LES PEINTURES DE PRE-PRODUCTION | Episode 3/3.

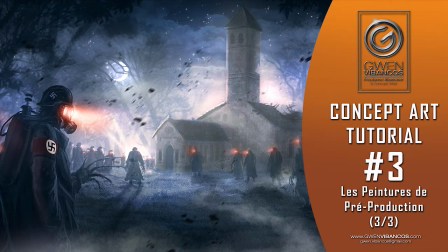Salut à vous mes petits peintres numériques, bienvenue dans la troisième et dernière partie de ce tuto de concept art dédié aux peintures de pré-production. Tout d'abord, je tiens à m'excuser du temps que cela m'a pris à sortir cette dernière partie, mais le projet avait été mis en stand-by pour mon contrat de storyboard de cet été, et tout simplement pour que chacun prenne des vacances.
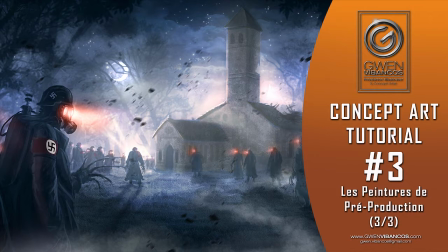Mais maintenant qu'on a bien rechargé les batteries et que le projet reprend, ça va saigner! Dans ce tuto, on va donc faire les dernières retouches et la finalisation de cette peinture. Le réalisateur m'a demandé de retirer les personnages du premier plan à droite pour mieux mettre en valeur ceux de gauche et ajouter de la foule autour de l'église pour mettre l'emphase sur l'aspect encerclement,
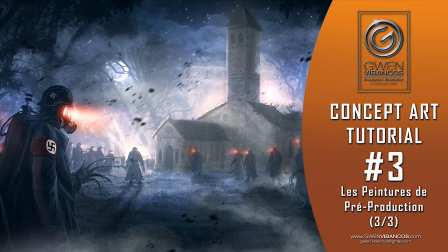envahissement du lieu par ces étranges personnages. Je vais ensuite amplifier l'atmosphère en ajoutant de la brume pour donner un aspect ténébreux et mystérieux et renforcer la dramaturgie.
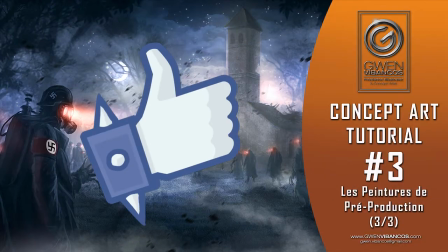Si ce tuto vous plaît et vous apprend quelque chose, n'oubliez pas de mettre un pouce bleu, de commenter et de partager en masse à ceux qui aiment dessiner et veulent apprendre.
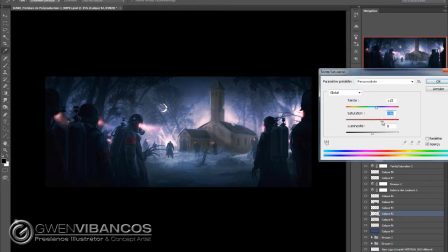On y va les zoomies! Allez, c'est parti, on finalise. Donc on va virer un peu les personnages du premier plan à droite pour mettre en valeur ceux de gauche,
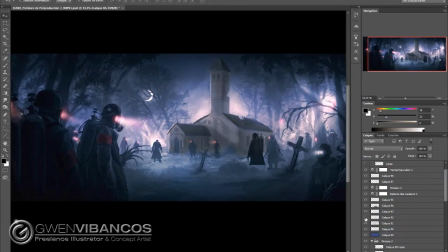avec les jolies petites griffes, tout ça, et en même temps pour dégager un peu la vue au niveau de l'église,
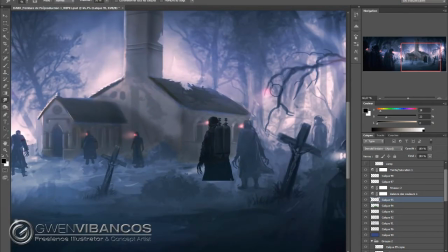parce que l'église reste le point focal de l'image, donc il faut quand même que l'attention soit portée sur elle.
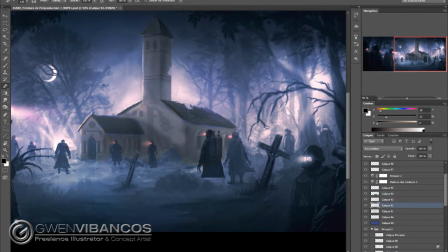Donc j'ai récupéré un des personnages d'avant-plan qui était pas mal fait de dos pour le rétrécir et puis finaliser son corps. Voilà, là je suis en train de dessiner son petit manteau, ses jambes, comme ça, voilà. On économise un peu de temps parce qu'il ne faut pas oublier que les peintures de pré-production doivent se faire quand même assez rapidement.
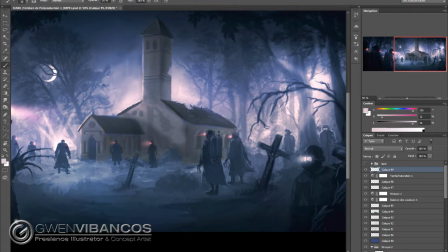Donc toutes les techniques qu'on peut avoir pour gagner du temps mais quand même produire une image jolie, compréhensible pour l'équipe technique, etc.
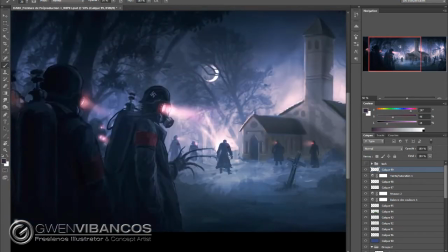On le fait, comme ajouter des textures par exemple pour augmenter le niveau de détail sans passer 2 heures à peindre.
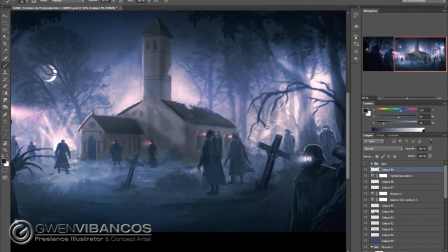Donc voilà, ben je peaufine un peu voilà, les personnages déjà en place, mais je vais en rajouter aussi.
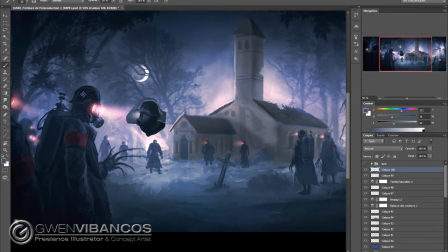Là d'ailleurs je fais un copier-coller de la tête pour la rapprocher du personnage de gauche et pouvoir reproduire le design avec un peu plus d'exactitude parce qu'ils étaient un peu loin l'un de l'autre.
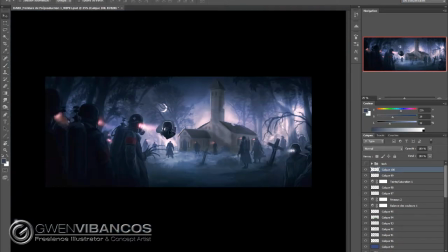Donc là au moins je suis sûr de reproduire le même design que celui de gauche. Voilà, hop, on continue d'effacer.
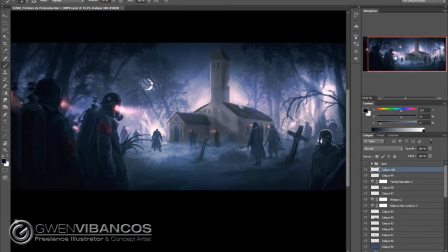Donc on va rajouter aussi de la foule à droite au niveau de l'église dans le fond, mais pour accentuer, comme je disais dans l'intro,
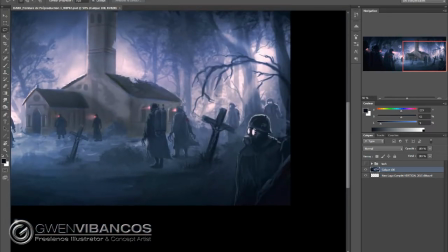cet effet encerclement de ces nazis bizarroïdes et rajouter de l'oppression et de la dramaturgie. Donc là, hop, je repeins le décor derrière, donc c'est pas mal non plus d'avoir un peu plus de décor. Ça, là, je trouve que ça respire un peu plus, le regard est plus à l'aise, là, le regard est plus dirigé vers l'église,
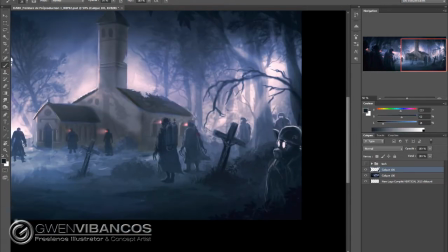et en plus, ce nazi que je suis en train de détailler a le regard aussi tourné vers la gauche,
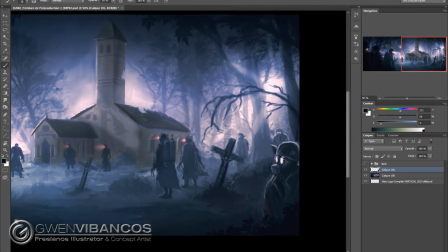donc vers l'église, dans un sens, ou alors vers le griffu de gauche qui lui-même ramène à l'église. Donc toujours penser dans la composition
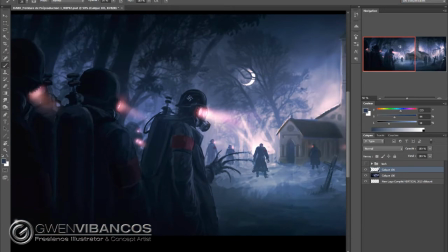au cheminement du regard, et essayer de diriger l'œil vers les objets qu'on considère importants, donc ce qu'on appelle le point focal de l'image.
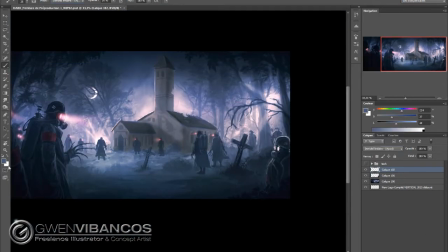Il peut y avoir plusieurs points focaux, mais en général il y en a un, deux ou trois principaux.
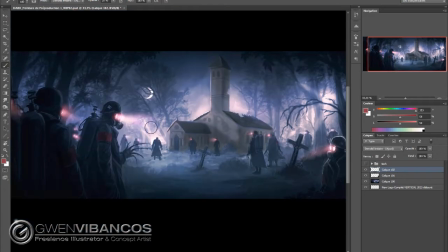Mais au-delà de trois points focaux, ça commence à être un peu perturbant.
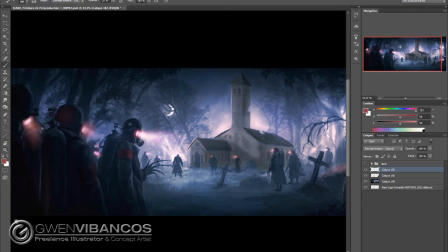Donc là je rajoute des petits reflets rouges aussi sur les bouteilles d'oxygène et sur le nazi de devant pour accroître un peu le réalisme.
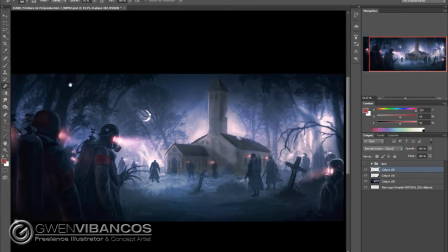Et c'est vrai que ben, ces espèces de lunettes futuristes rougeoyantes,
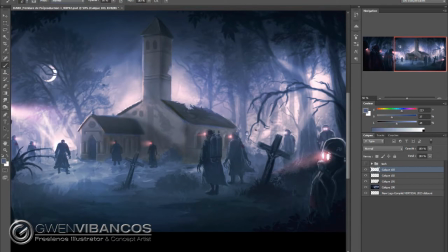ben forcément elles éclairent les choses qu'elles ont en face, donc j'ai rajouté cette petite lueur rouge. Là voilà, je commence à rajouter un peu de public, un peu plus de monde, plus on est fou, plus on rit.
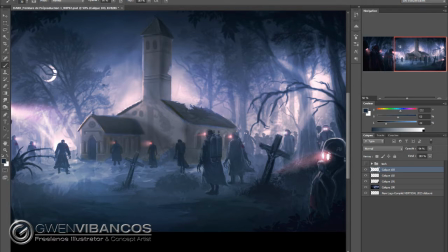Et voilà, j'en rajoute aussi un peu au premier plan, dans les endroits, enfin au premier plan, au milieu je veux dire, dans les endroits que je considère encore un peu vides.
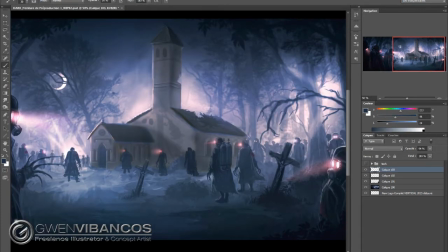Là, je rajoute aussi des petits nazis, mais je vais les trouver trop petits à mon goût par rapport à ceux que j'ai rajoutés dans le fond à droite. Donc, je vais copier ceux de droite pour les rajouter à gauche pour économiser un peu de temps aussi et être sûr que les proportions, que les échelles soient bonnes.
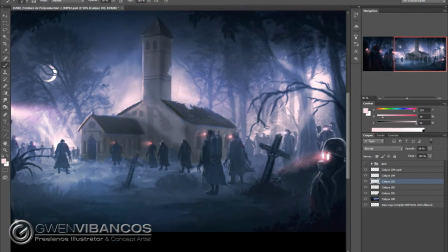Parce que là, c'est vrai, vous voyez que les nazis du fond à gauche sont plus petits que les nazis du fond à droite et ça crée du coup une différence de perspective qui n'est pas bonne.
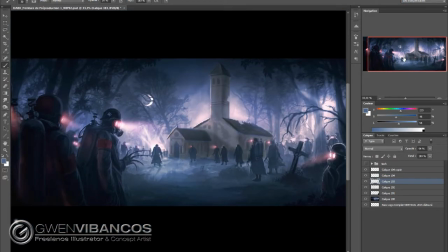Donc je vais rectifier ça. Là j'enlève aussi cette croix, vu que la croix qu'on voit à droite est réapparue une fois que j'ai enlevé les personnages de premier plan.
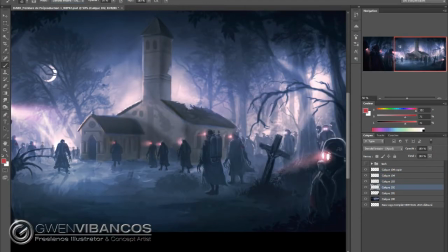Et j'aimais bien cet élément de la croix, ça vient asseoir ce cliché de l'église.